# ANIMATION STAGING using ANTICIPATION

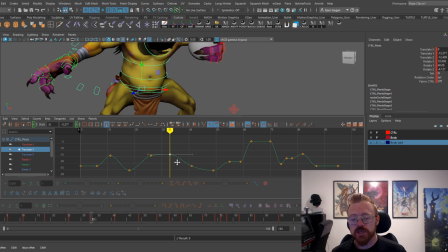41:12 And so we can pull this up like this, where he pulls it out, and then he is still rotating up, and then he goes down fast, okay? Or faster, and then he does like a little body bounce. Let's see how that feels for us. I like how that feels, right?
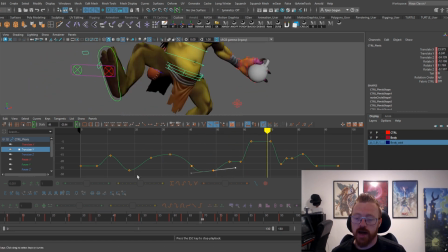41:31 Yeah, I like that.
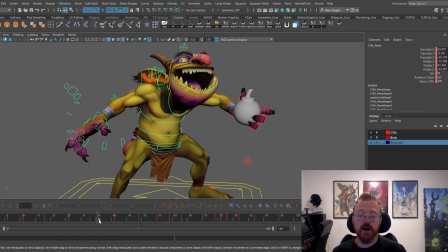41:33 Okay, he comes down, he stays up in the air, and then he comes down quickly, and then he comes back up.
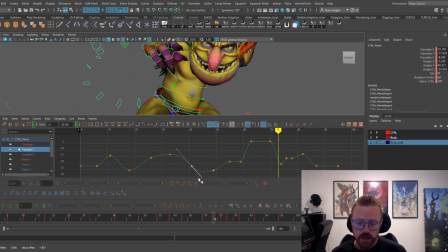41:41 Okay, like this. I might have ruined it a little bit. Let's get back to where we were. A little less.
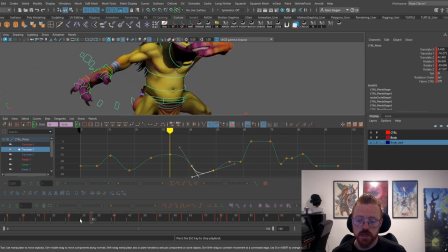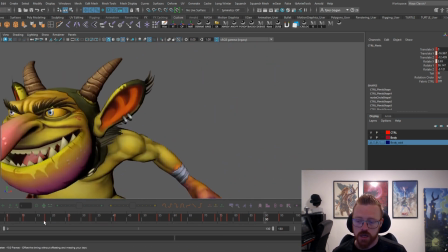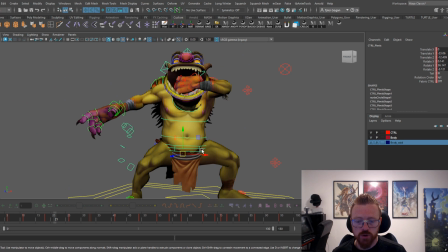42:10 Okay, I want him to rotate his body as I'm looking at this more. As I'm feeling it, he's kind of just rotating back and going down.
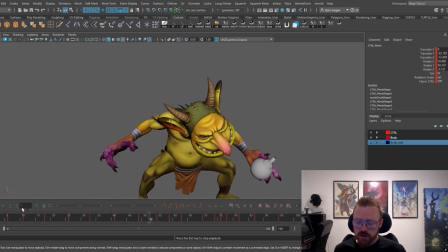42:18 It'd be nice if he like, for real, if I shot reference right now, or if I looked at reference, like the body, and nobody throws grenades out of there, right? But we can kind of pretend to do it.
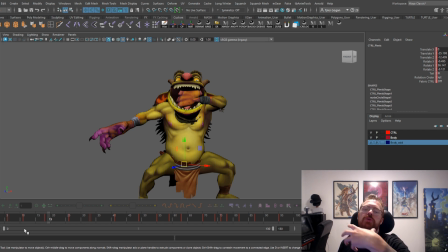42:32 But our body, as we're reaching over, our chest would turn, our body would turn to really like emphasize that. It's not like we would just go, right, and just like go straight back. So let's go ahead and turn him as he's coming up like this. Let's go ahead and turn him like this.
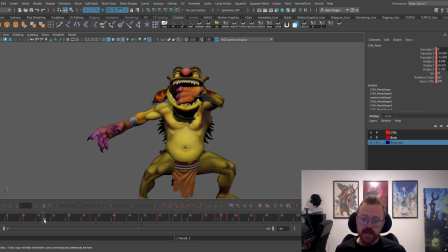42:53 And then he can turn back as he's pulling the bomb out. Okay, we can polish this right here where the bomb's protruding. Right, we can polish that later. We got to move on though. Okay, because right now right now the main idea and the main action is coming together and coming to fruition.
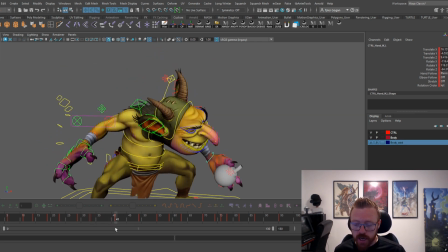43:10 Okay, and we might have to do a part 2 for this, which I really would like. That'd be really fun to do. Okay,
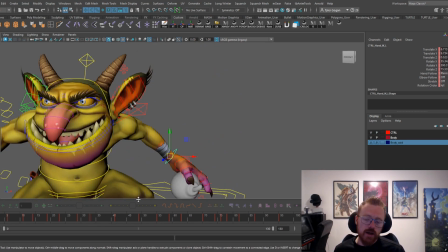43:24 okay, so we're coming to a interesting position here.
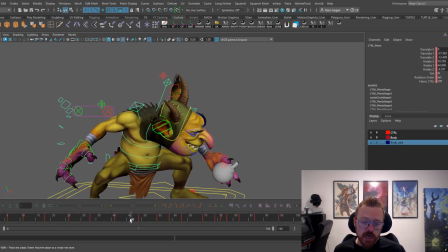43:27 Okay, where the goblin does come down and he does hold and anticipate,
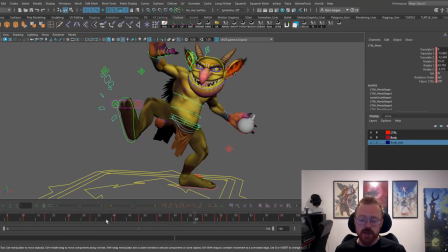43:33 but the problem is like he's moving a little too much, and it doesn't give the player enough of an anticipation because like he's still moving a lot.
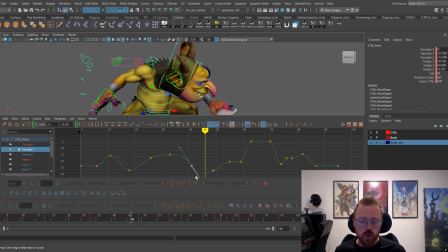43:42 They have to go and they have to hold for a bit before
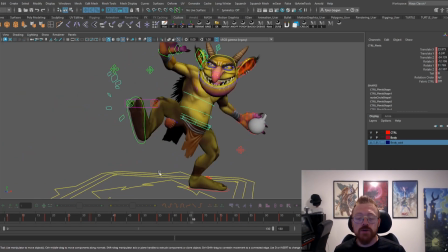43:54 they have to go and they have to hold for a little bit in order for the player to register, or for like to register like this is an anticipation.
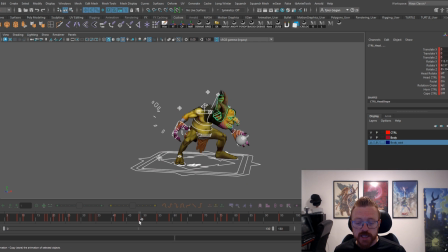44:02 And so what we can do is we can probably have him come down. Since we like that body bounce, we can have him, we can add a few more frames here. Okay. And I like how that's feeling.
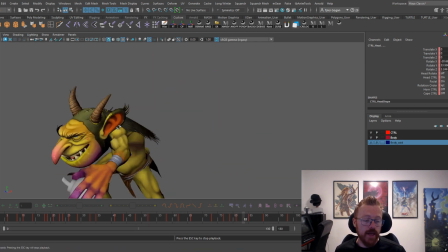44:20 He's anticipating, right? He's looking at it for a minute and then being like, hey player, look at what I'm looking at. It's a bomb. Guess what I'm going to do with this bomb? I'm going to throw it at you. His head turns a little bit fast.
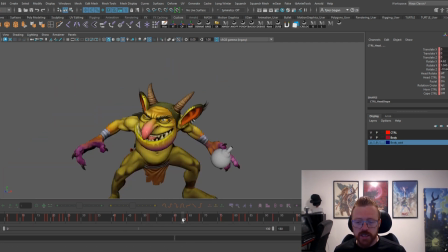44:31 Let's go ahead and add some more frames right there. Obviously, we can play with the timing here on these frames because he looks and that he's holding there for a minute. And so we can play with that anticipation where like we can rotate, We can rotate his head back a little bit, like this, right?
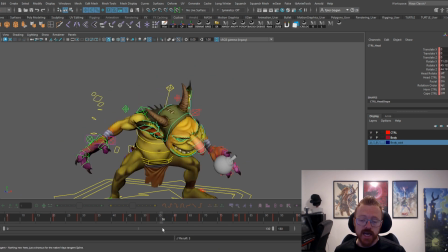44:51 And he can ease into that, okay? Comes down, and then he eases into that. And as always on any like head turn or weight shift, he's dipping his head down already.
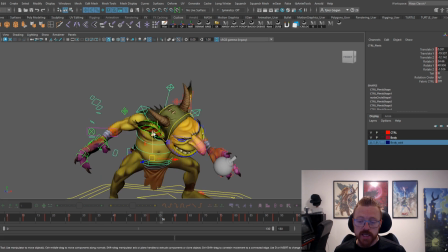45:08 But what I want to do is I want to dip his body down too, pull it down, rotate it down. Also gives us room to play with easing into this.